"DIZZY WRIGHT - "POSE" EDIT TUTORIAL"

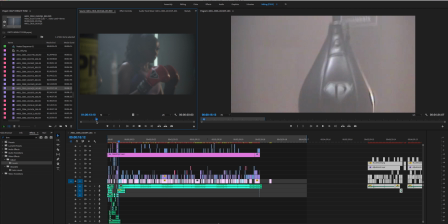Then keep going, I'll scroll through. I'll watch the whole clip through and I'll be like, oh, okay, I like this moment. In point, out point.
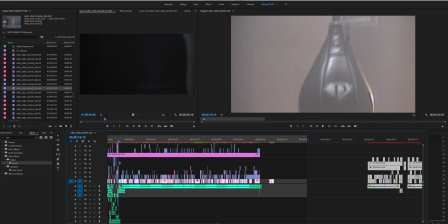Then I'll put that, save it off to the side. So by the end of my video, after I've had all these performance takes and I have one big performance music video, I'll typically have a whole slew of just my favorite B-roll takes that I can then go in and start just piecing in and dropping in.
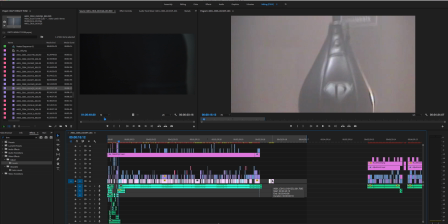That's how I like to do it. Again, there's no right or wrong way. That's just my personal preference. So I'll have all performance music video, and then like I said, I'll have my favorite B-roll shots of the shots that I think were the best B-roll shots, the best angles and takes of those,
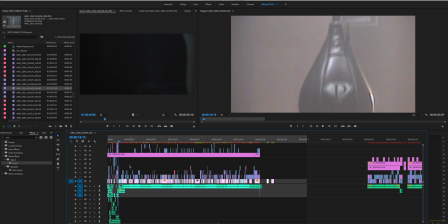and I'll just start going in and piecing them in where I think they best fit. Now, if you have a story for your music video, it's a little different.
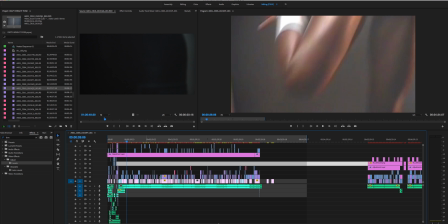You want to start piecing the story together, B-roll throughout. But I still do the same thing. Even if there's a narrative story that's happening with the B-roll, I always save the B-roll for last and start placing. I create the music video portion of the performances, and then I start creating the B-roll story after,
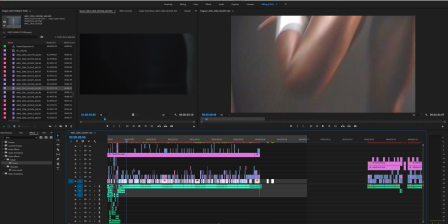and filling in those gaps and placing those where I want to. Because wherever I don't place a B-roll clip, there will now be
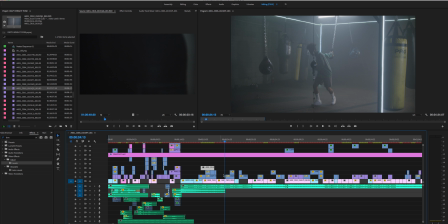a performance take below it instead of a blank spot. So it's kind of like filling in the gaps.
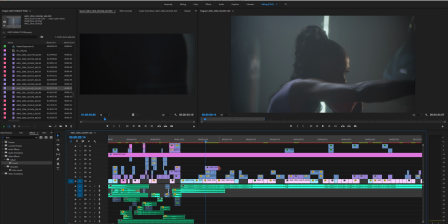So now, like, I start building my story, and say I have all these B-roll clips that take up this space right here, right?
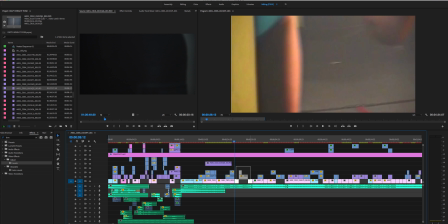Well, now when that clip ends, I have something already here performance-wise, and then I can lay in my next B-roll clip. And so it's like it just automatically, the gaps are filled in, and you're not having to basically find performances to fill these little gaps.
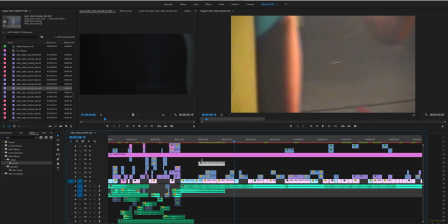If you were to go in and build your whole B-roll music video first, the narrative, the B-roll, you add all that, and then you try and go in and fill in these little gaps with the correct performance take, it's going to take you so much more time and be way more just like nitpicky,
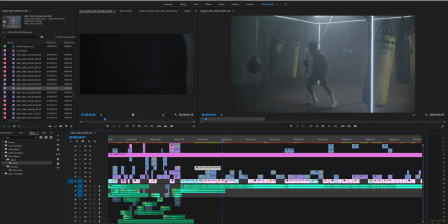because now you're going to have to go in and be like, oh, I have to find this exact lyric from a certain take, and you start going through all your takes to find the best, the best shot of that best take of that best lyric. But if you had already edited the music video, if you already edited the lyrics in the performance video below, it's already there.
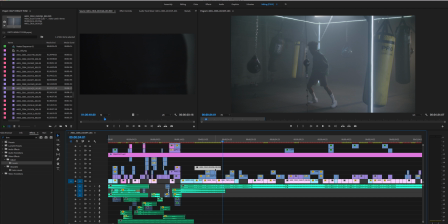You don't have to go back and do it. So that's why B-roll always comes last for me, and performance will always go first. So that's my tip of how I edit very quickly and how I do things and how I did this video.
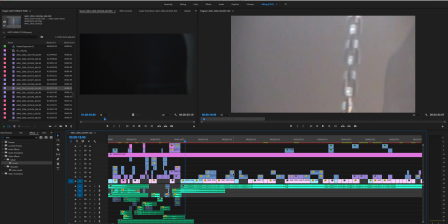So moving forward, let's watch a little bit and see what comes up, and then I'll talk about it. So this is all VHS clips.
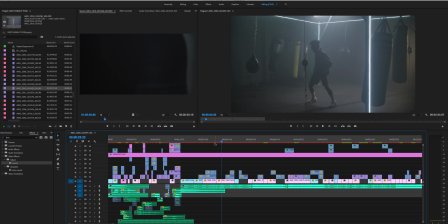Then when the beat comes in, I use the first red shot here, introducing Dizzy here.
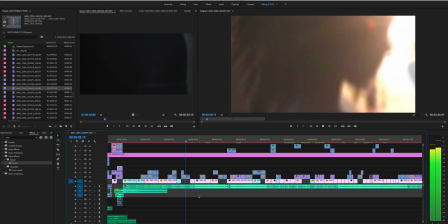More VHS, and then boom.
Hit him with the bow, drop back.
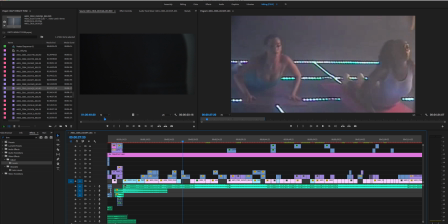So you can see right here, again, going along with the sounds and the music,
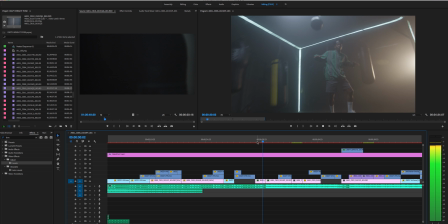the sound here is kind of like ramping up before the beat drops.
Hit him with the.
So I sped up this clip, and I used again what?
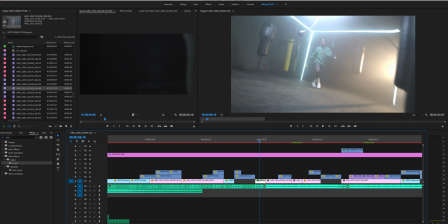levels, and you can see the levels. That's not happening in camera. That's me making keyframes with the levels.
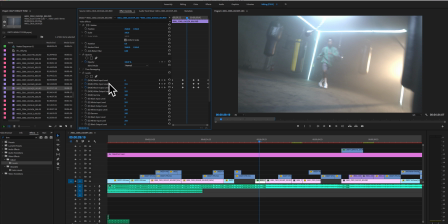You can see them right here, just making a simple keyframe and then changing the white input level so that it flashes up and down.
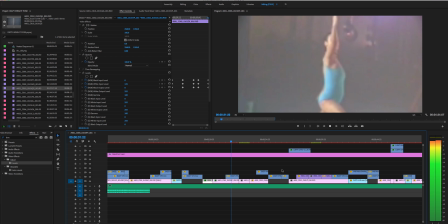Hit him with the pose, drop back version. I like that. Yoga beam, might make your knees touch your chin.
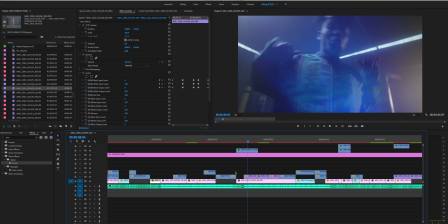Hit him with the pose, let it begin, work.
And again, going with the lyrics of your song, if there's certain things, he's saying hit him with the pose.
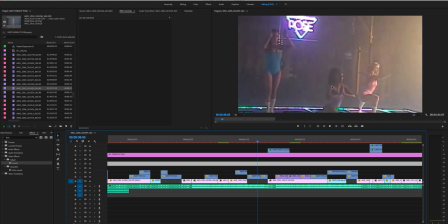So when he says hit him with the pose, I use a B-roll shot of them doing a yoga pose. So think critically when you're editing, like, you know, visuals need to line up with the lyrics and the music. So he's saying hit him with the pose, I use a B-roll clip where they're all hitting a pose.
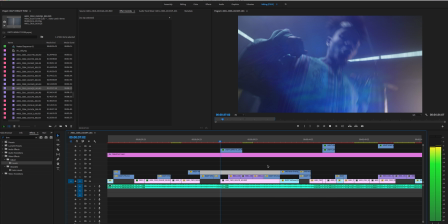Let it begin, work. Drop back.
So there's another light leak.
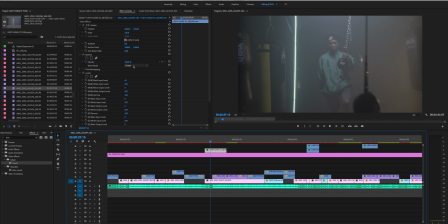Just simply overlaid it right here. I use the screen mode, so if I were to take it off screen, you'll be able to see it right there.
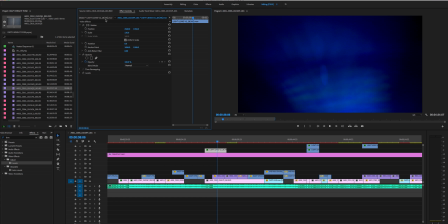That is the light leak, number 28 light leak from the Light Leaks version 2 pack.
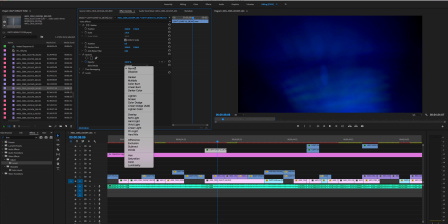Simply took that, laid it in. All I do is come here, blend mode again, screen.
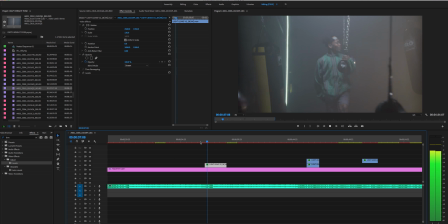Boom.
Begin, work. Drop back version.
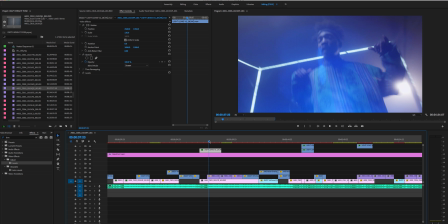Just adds a little extra flair and color and Drop fun. back version. I like that.
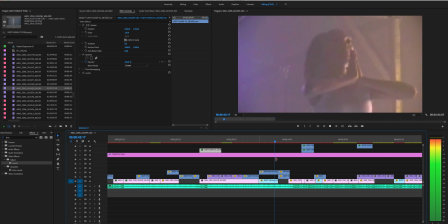Yoga beam, make your knees touch your chin. Hit him with the pose.
Again, hit him with the pose. B-roll shot, hitting with the pose.
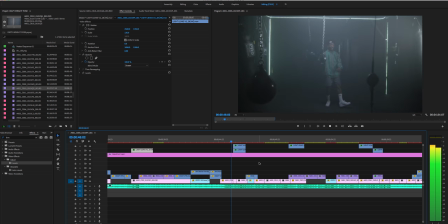Let it begin, work. Clock ticket. She fuck with yoga and I rock with it.
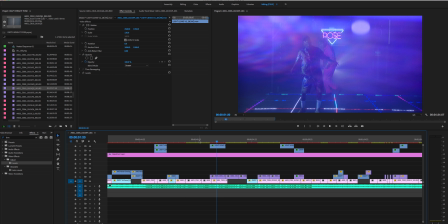Ooh, stretch for me then. Ooh, it wasn't with it, not it.
Again, I mean, it sounds dumb for me to say, but a lot of people don't think about it like this.
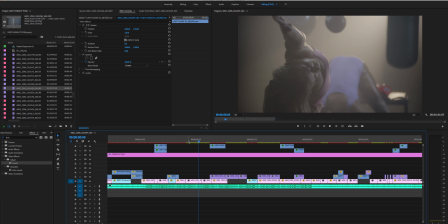Like, now he's saying stretch for me, so obviously I'm going to use a clip where it's stretch. A lot of people miss out on just little cues like that, so don't miss that out when you're editing yourself.
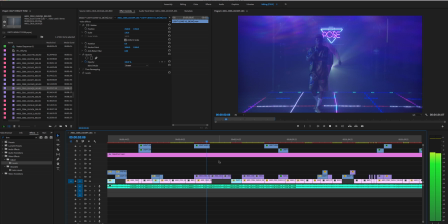Stretch for me then. Ooh, it wasn't with it, not it rocking with the kid.
You got another light leak. it wasn't with it, not it rocking with the kid.
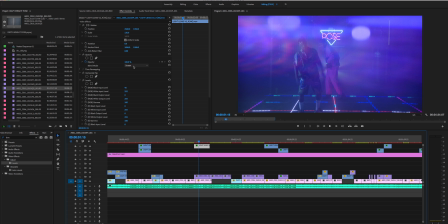So again, just keyframe or blend mode. Sorry, if I were to take it away, there it is.
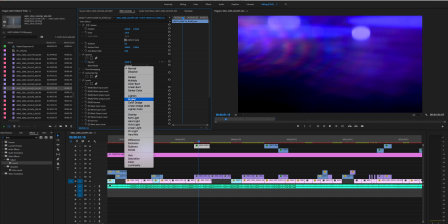If I add it, screen, blend mode, boom, you can see it.
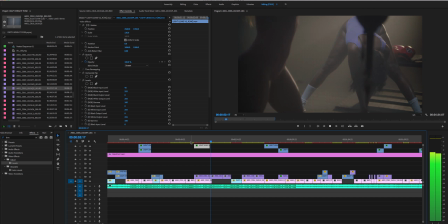It wasn't with it, now they rockin' with the kid. You got that workout body, you in shape.
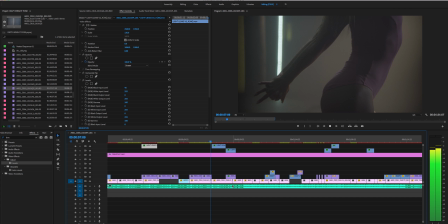I am not easily impressed. Dress hooking on to that ass, like why you even get dressed? Oh.
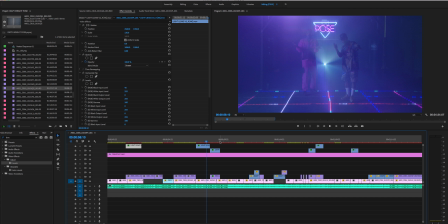Another light leak. And so here you go, levels again. I use levels heavy in a lot of my videos, but right here on the woo.
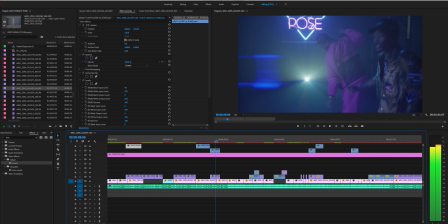I can't even get dressed. Oh.
So he says woo. That sounds funny me saying that, but I keyframe it right on target.
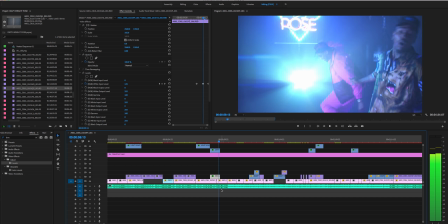So as soon as he says it, it brightens up and comes back down.
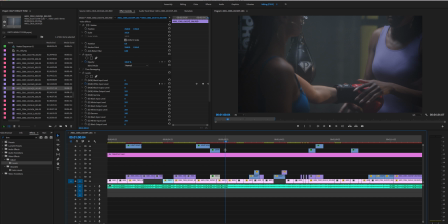Okay, you know what I mean? And then when that beat comes back in, boom, cut on the beat. Always cut on the beat.
Dress hooking on to that ass, like why you even get dressed? Okay.
So again, light leak I added to it, but also keyframing, simple.
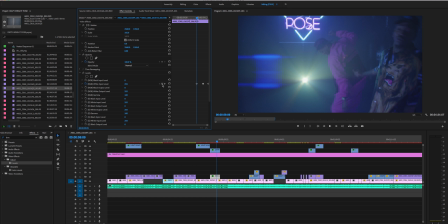Right here, hit the one keyframe, then I go over a few. Then I'm gonna take it from the 255, I'm gonna take it down to, we'll even do 100 in this case, or 108.
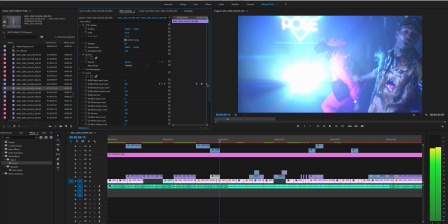Then another couple keyframes over, send that back up to 255, so now you get the flash.
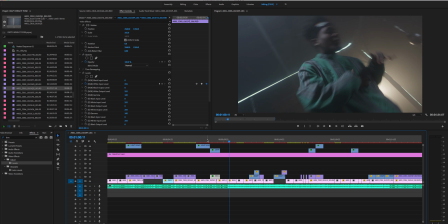That's like, why you even get dressed? Okay, let me play. Why you even get dressed? Okay, let me play with it.
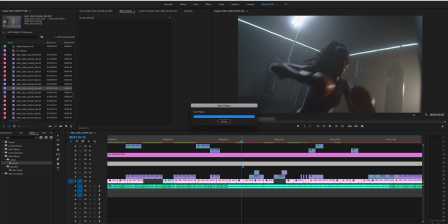And so this is another thing that I do really heavily in videos. I did it a lot in Kyle's Really Really Yeah video and a couple other videos where there's a lot of high energy and like really deep bass hits or drum hits,
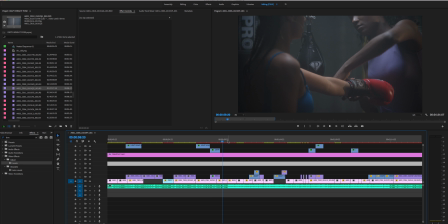is like a digital punch. And I do it right here.
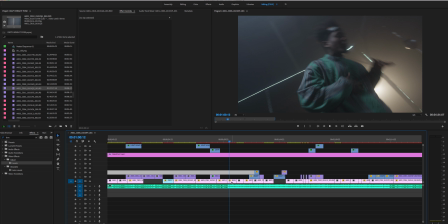And so I have this cool handheld movement and I'll do this digital punch that just really adds to it.
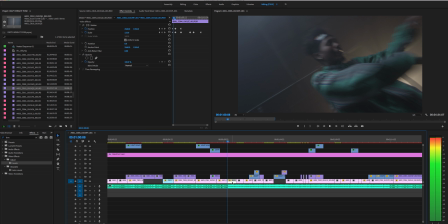So the beat drops and I keyframe in and then zoom out.
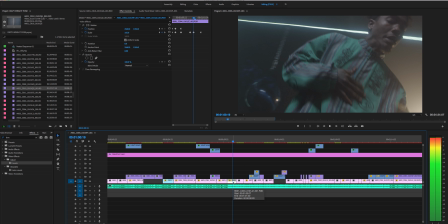Then when the beat hits again, see it punch back in, punch back out.
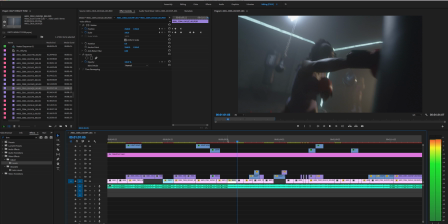And it just creates this energy. I'll show you in a second here again, but just try and notice it.
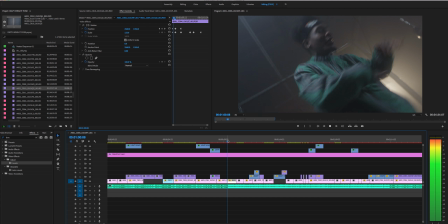Play with it, play with it, play with it, play with it.
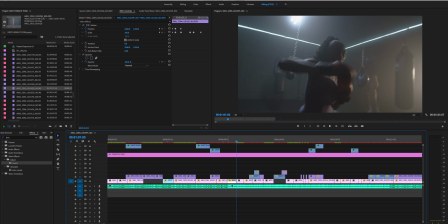Can you see that? That boom, punch in, punch out, right on the beat, really adds to it.
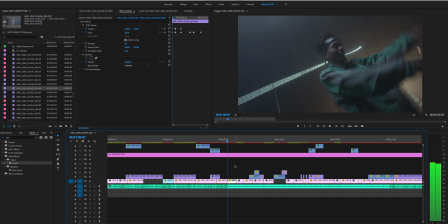It's a simple effect. All you have to do is keyframe the motion and that's it. So right here, come to this clip. I got my keyframe right here. I go a couple clips over, 2 frames over. I have it zoom, so here's where it was. I had it zoom in to about 160.
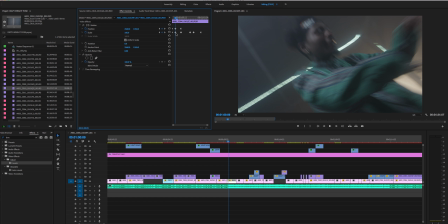Then I keyframe back out, zoom back out.
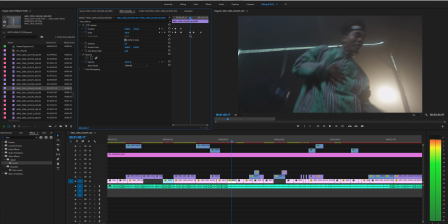And then when the next beat comes in, like about 1 or 2 frames before the beat comes in, make another keyframe, which I got right here.
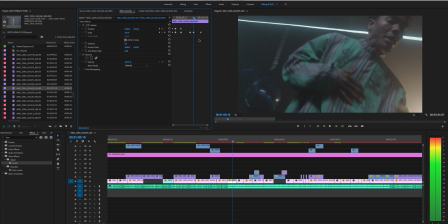Go over 2 frames to where the beat hits.